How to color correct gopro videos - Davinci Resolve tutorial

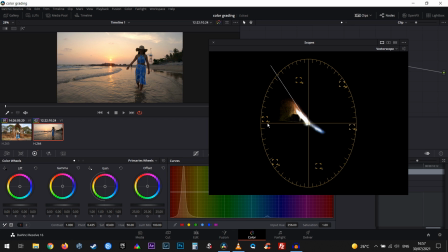You don't want to exceed below that threshold because otherwise your colors are simply not gonna look good okay let's close the vectorscope now and
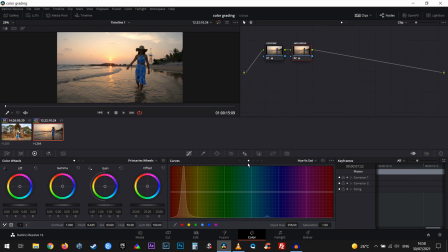from here if we go to I'll try to make it by default from here in the middle part of our screen we have these curves and if we select a third dot icon we're gonna have hue versus saturation now I
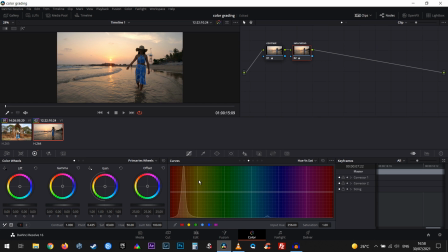really want to increase the color and saturation of the sky so I will select red and yellow color now if we play with the red color and bring that up I'll exaggerate it so you can see notice that the whole color
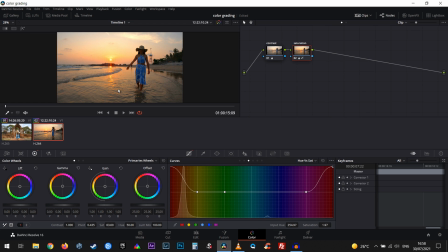of the sky I mean the red color is more saturated I'll also bring the yellow color as well or I can bring it down if you want to see how it affects the whole video
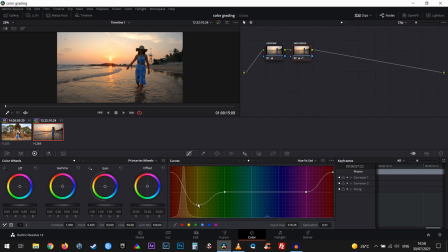yeah basically we want to play with with sing single color only okay
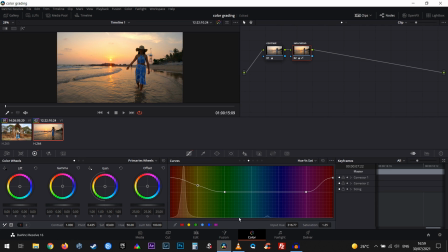Maybe I'll just bring the up the yellow color a little bit and I don't like the dress so I'll play with the blue color a little bit. I will reduce it maybe.
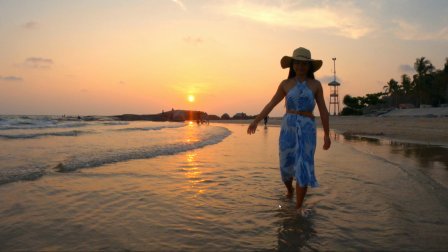Some around here. Okay so this is how it looks like.
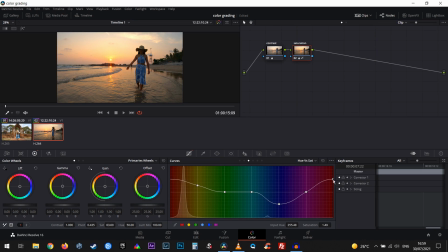I'll reduce the red color by just a touch so it looks more natural.
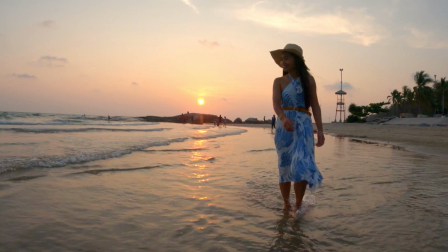All right So this is how the whole scene looks after giving it some color.
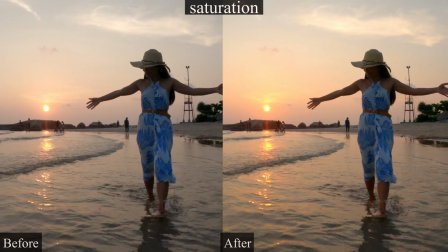Now, this is how it's going to look before and after I played with saturation.
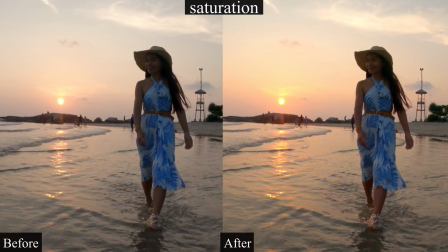So I think there is a drastic dramatic change, really. Okay, let's close it.
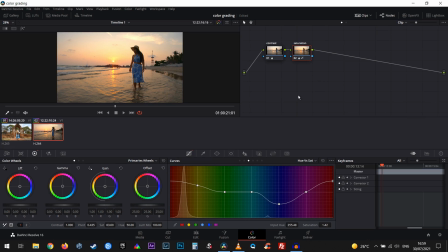And from here, let's create a new node. And let's call it, for example, maybe like a mask. And from here, let's go to our middle part of the screen and let's select a power window.
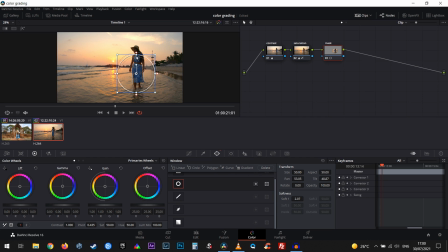We want to select that circle and we're going to try to bring up, brighten up the model in the scene. So we're going to select her within a circle and we want to soften up the edges
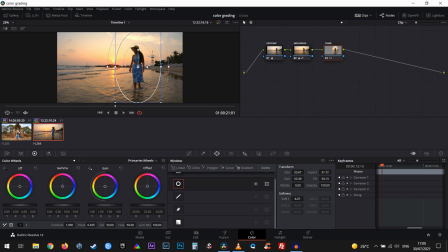of our power window. we want to position the power window somewhere like in the center yeah and we're gonna bring mid-tones just slightly maybe by a touch okay so let's see how it looks like before
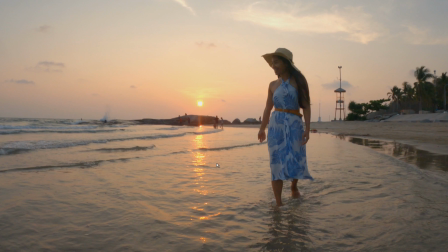and after so we basically what we just did is
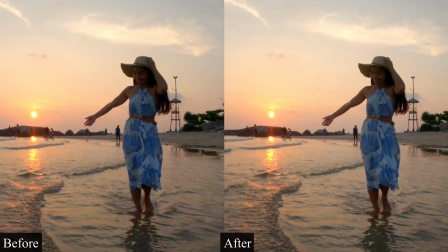brightening up the model because the whole rest of the screen of the scene
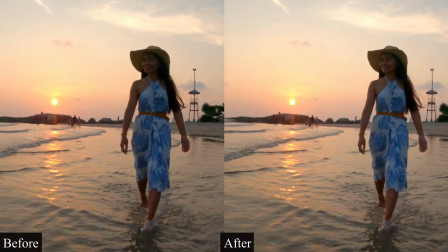can be dark but the model is really important in this one so we want to not lose any details
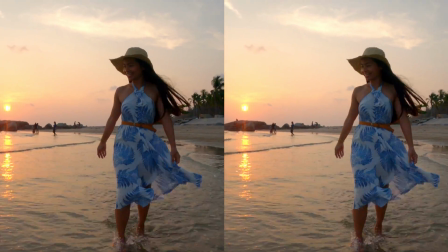on here okay so let's close it and sometimes our power
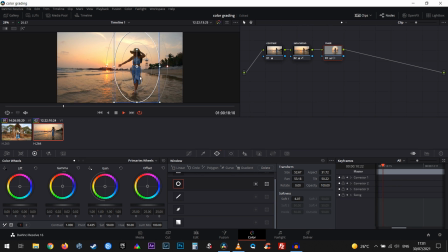window is still going to be on the model throughout the entire scene but sometimes we may like to track our object so let's go to tracking now the way the tracking tool works is that once we have our power window and we play the video sometimes the model can exit the tracking zone
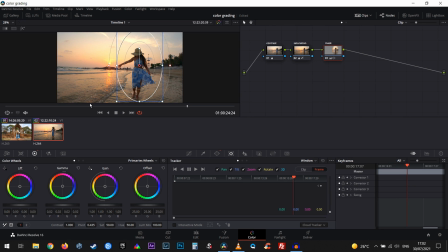so what we want to do we want to simply track the model so she doesn't leave
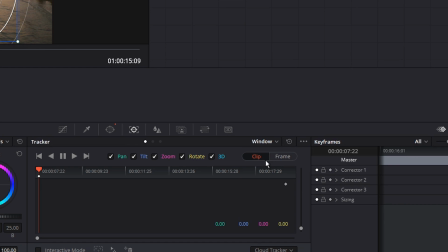that area so let's bring our video to the beginning and from here make sure
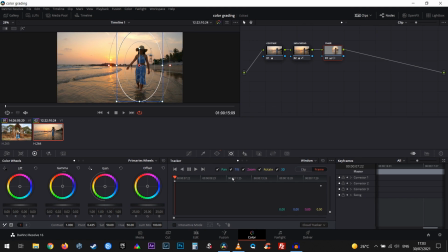that you select frame now basically whenever we change our power window we're gonna have a keyframe so if you play a video
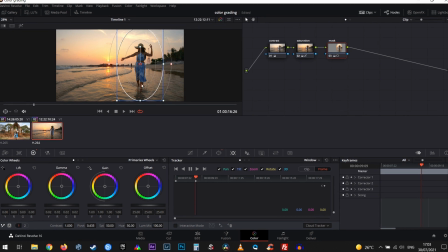a little bit and whenever we move our power window we're gonna have another keyframe so let's play the video a
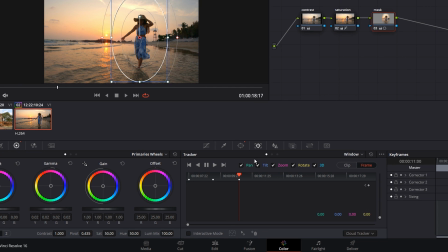little bit more it's gonna be a very brief selection just for the purpose of the video notice